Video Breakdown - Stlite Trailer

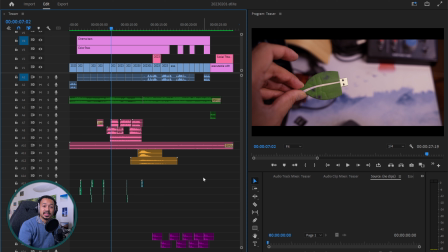0:00 Hello data fans, quick video today if you're interested in a video breakdown of my trailer for the latest video, which is using Stlite to convert a Streamlit application into an executable.
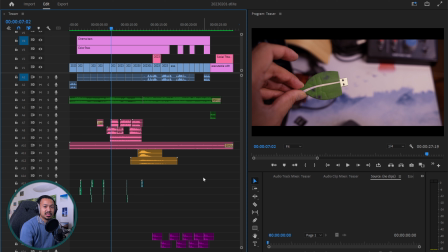0:14 So those of you who are video editors or just want to know the behind the scenes and why it takes me so much time to edit a Streamlit video for YouTube, this is why. And here you should see my screen. Let me show you the trailer first if you have yet to see it on social media.
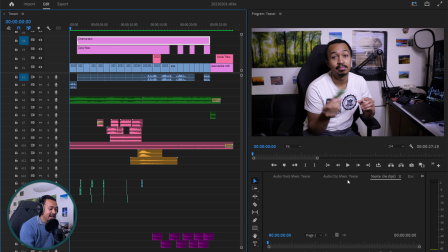0:34 It's also a way for me to test that everything is working. Let's see how it goes.
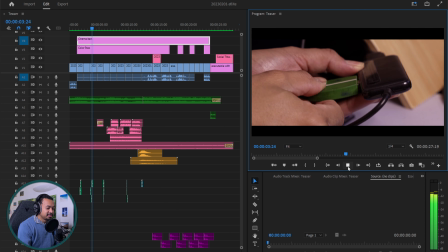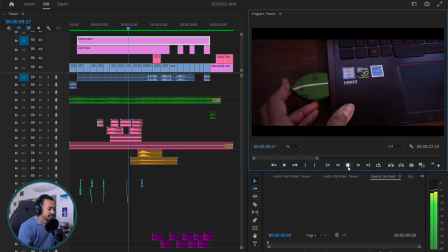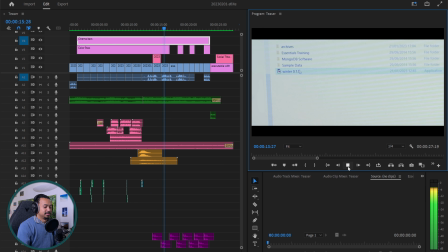0:51 Yeah, it's taking some time. This is a very old computer. This is normal.
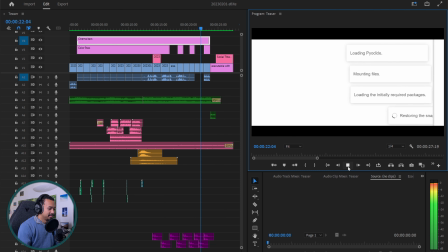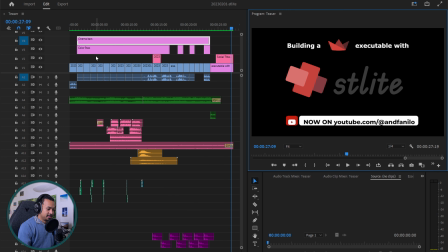1:03 It's clipping. Ooh, it's clipping. Yeah. Okay.
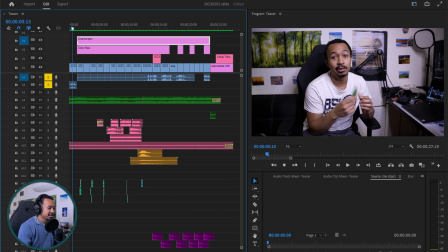1:10 First things first. The video without any sound design and then also without anything is very boring. Here's the plain video.
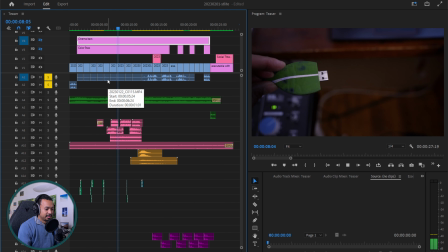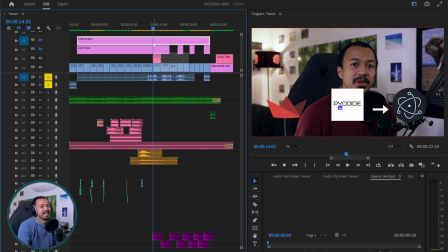1:34 Yeah, it's taking some time.
This is so plain.
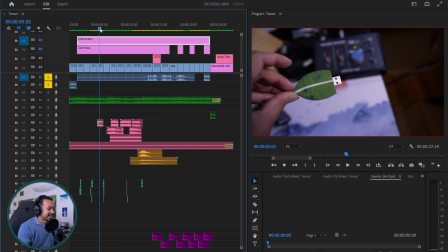1:41 So as you can see,
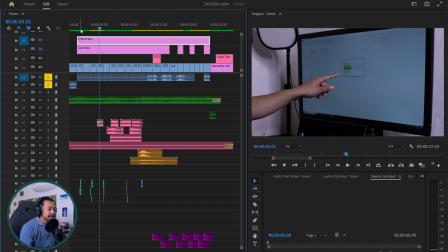1:45 I really recorded random bits for this video and didn't actually want to do a trailer or an out. This is also the outro for the Stlite video, and I really recorded it without any thought.
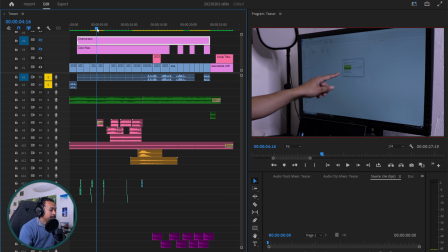2:01 I didn't script it. Most of the scenes were like random scenes, and then I wanted to give it this more cinematic feeling.
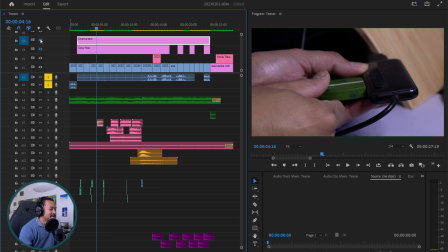2:09 So first things first, if you want to do things cinematic, you add cinema bars,
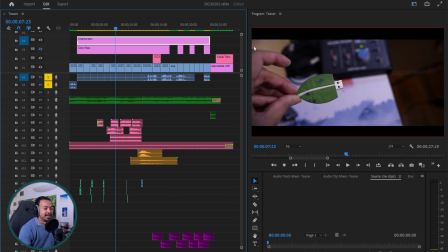2:15 and just with cinema bars, you know, it's already a little bit better. And then I added a color pass, which I think is a lot. So here it gives that orange feel, and the reason it does that is
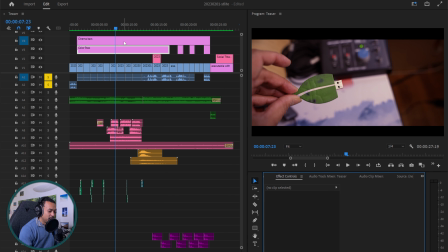2:32 because, if I remember correctly, in this I am using a color grade from the Blade Runner LUT. So it's a color grade from Premiere Gal,
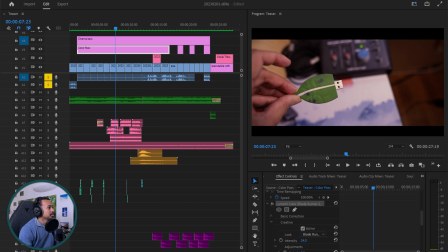2:51 who is a Premiere Pro educator on YouTube, and she has a bunch of color presets, color LUTs that you can use. If you're interested, let me show you. This is not sponsored, by the way. This is really up.
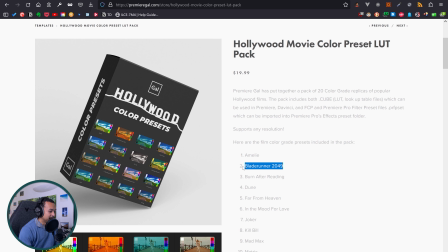3:09 Here's the Premiere Gal movie color preset, and I'm using the Blade Runner 2049.
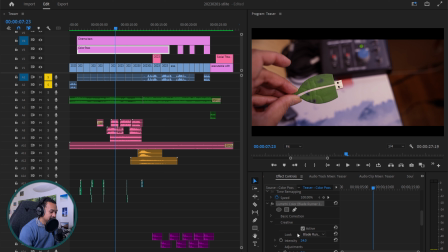3:17 And this gives that very orange feel. Let me bump the intensity up. If I bump it to 100, you can see it's really orange. It's like a little bit too desert-like.
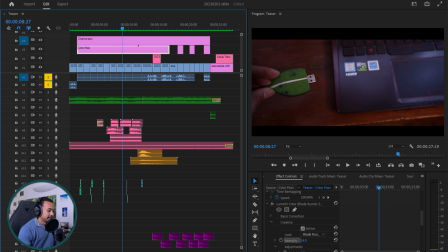3:32 If I go back to 24, I usually, when I want to have this cinematic look, I use a Hollywood color preset and I just bump down the intensity.
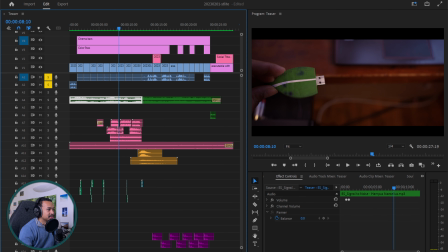3:46 And then we need some music, so I use music from Epidemic Sound if you're interested. I actually have an affiliate link for Epidemic Sound if you also want some cool music for your YouTube videos.